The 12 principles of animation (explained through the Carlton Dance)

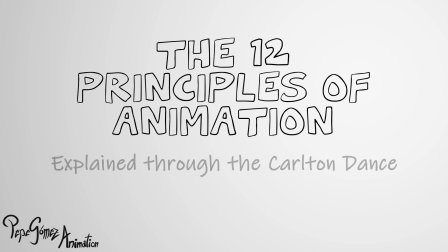(0:00)
The 12 Principles of Animation, explained through the Carlton Dance.
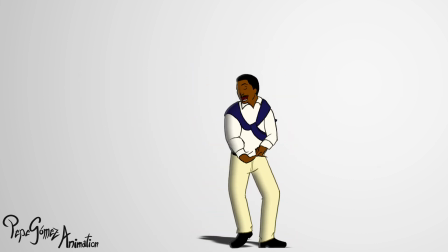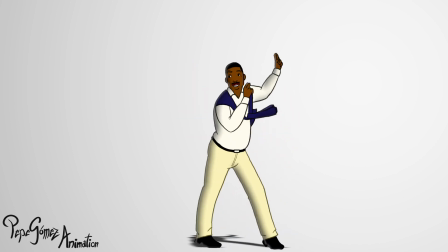(0:11)
The 12 Principles of Animation were introduced in 1981 by Disney animators Ollie,
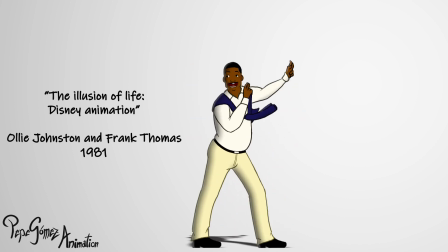(0:17)
Johnston and Frank Thomas, and they have been a staple of animation ever since.
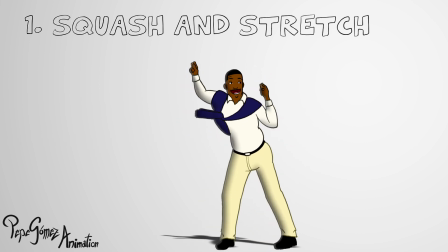(0:25)
Squash and stretch. The first principle, squash and stretch, refers to the compression or expansion of a body to emphasize volume,
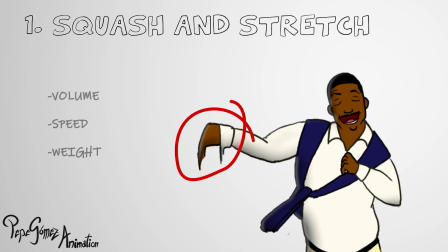(0:36)
speed, and weight. It is important to keep the overall volume of the body consistent.
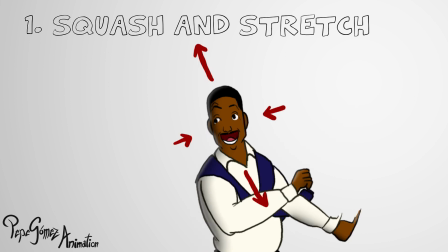(0:42)
When the body gets longer, it also gets thinner.
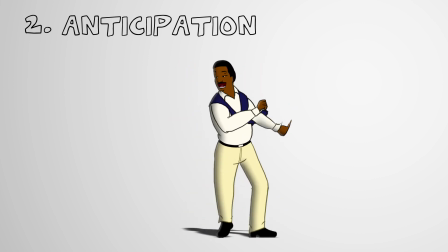(0:48)
Anticipation. Anticipation makes the animation more realistic.
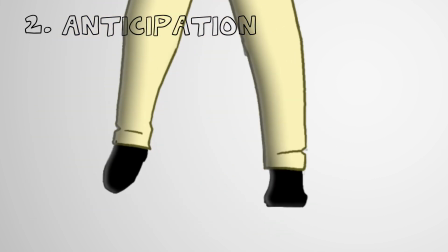(0:52)
By making the character prepare for the next move, it also helps the audience to understand what the next action is going to be.
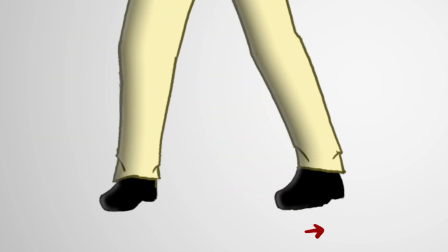(1:00)
Anticipate to the left before you move to the right.
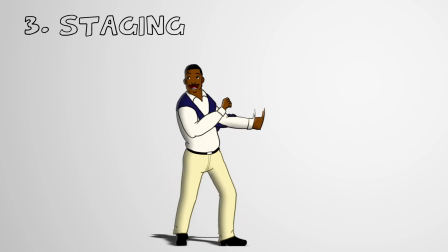(1:07)
Staging. Just like in live action or theatre, good staging is fundamental to give the audience the most information about the scene in a clear,
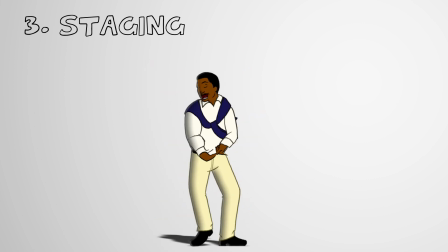(1:15)
efficient way, by using acting, camera positions, and set design.
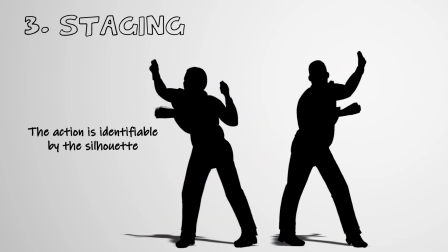(1:21)
Using strong poses will easily communicate the action taking place. Using clear facial expressions will communicate mood.
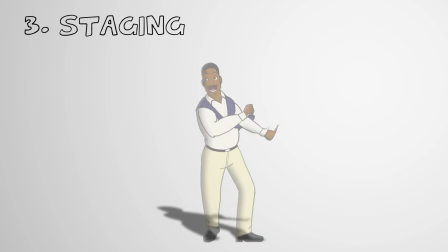(1:29)
The position of the camera and the characters directs the attention of the viewer.
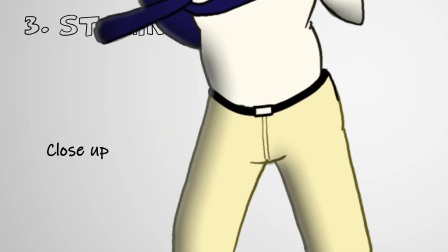(1:34)
A close-up puts the focus on a specific detail. Medium shots are generally used for dialogue. For a full body motion, like a dance, the best option is a long shot, with the main character on the centre of the screen.
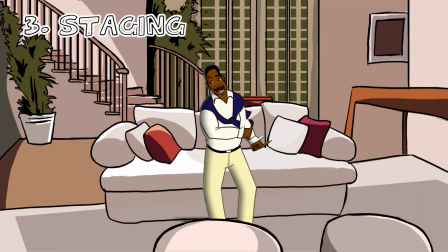(1:48)
Attention to the background is important too. The right background will give the most information about the characters and the situation, without interfering with the scene.
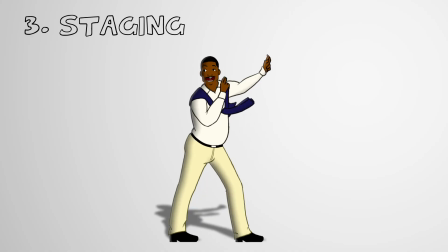(1:57)
For a video tutorial, it's better to keep a clear background. Straight ahead and pose to pose.
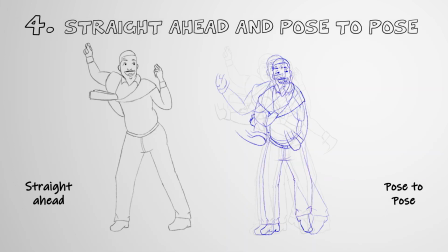(2:04)
Straight ahead and pose to pose are two different approaches to animation, each with its own pros and cons. In straight ahead, each frame is drawn in order, one after another. In pose to pose, the key frames of the action are drawn first, and then the gaps are filled in with in-betweens.
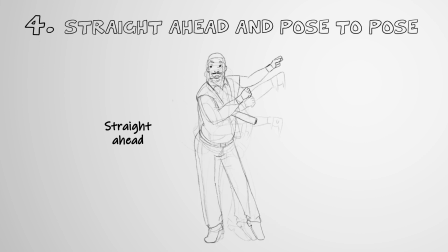(2:22)
Straight ahead animation tends to be more fluid and spontaneous, with a more natural flow to it, but it is more difficult to control, and it can result in the character going off model. Pose to pose offers an overall better control over the action, timing,
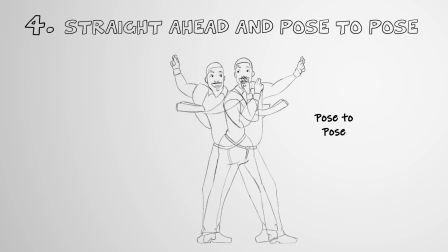(2:37)
shape and volume of the character, but sometimes it can result in stiff, less natural animation. Most animators will work with a combination of both techniques. Follow through and overlapping action.
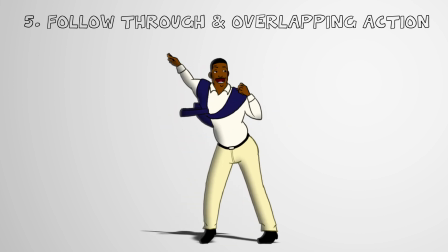(2:52)
Follow through refers to how loosely attached parts of the body will continue moving after the main body has stopped.
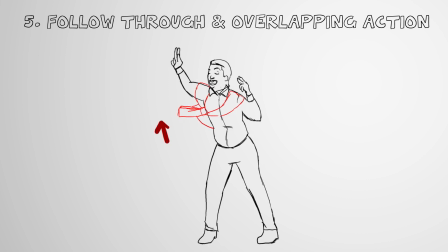(3:00)
The body stops here, but the sleeves of the sweater keep moving until they are pulled in a different direction. Similarly, overlapping actions refer to how different body parts move at different speed and pace. They overlap their movements, reacting to each other.
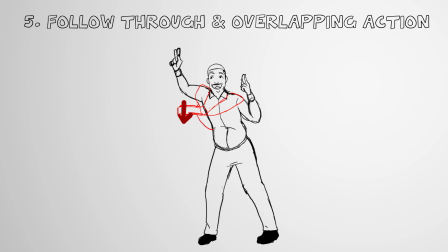(3:20)
First, the main body moves down. Then the elbow follows the action, and the rest of the arm moves last.
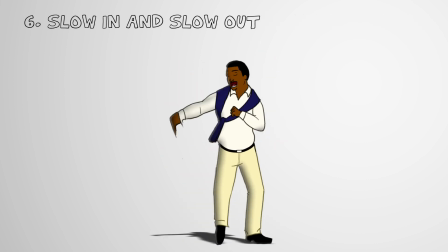(3:30)
Slow in and slow out. Most actions need time to gain speed and momentum.
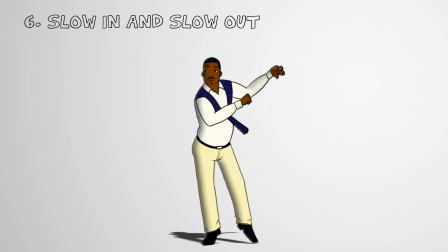(3:35)
That's why bodies will start moving slowly, reach top speed by the middle of the action, and slow down by the end of the movement.
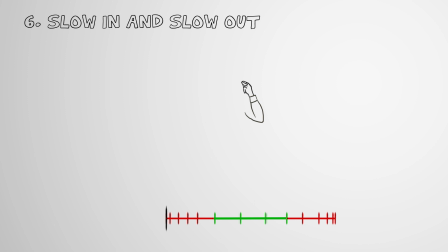(3:42)
In traditional animation, this effect is achieved by increasing the number of frames at the beginning of the action and near the end of it. Here we can see how the arm starts off slowly, then it gains speed, and it slows down before stopping.
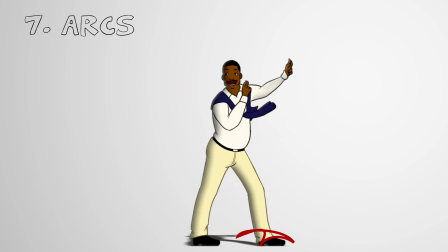(4:00)
Arcs. Most movements in nature take the shape of an arc. Using arcs in characters' movements result in a natural, organic-looking animation.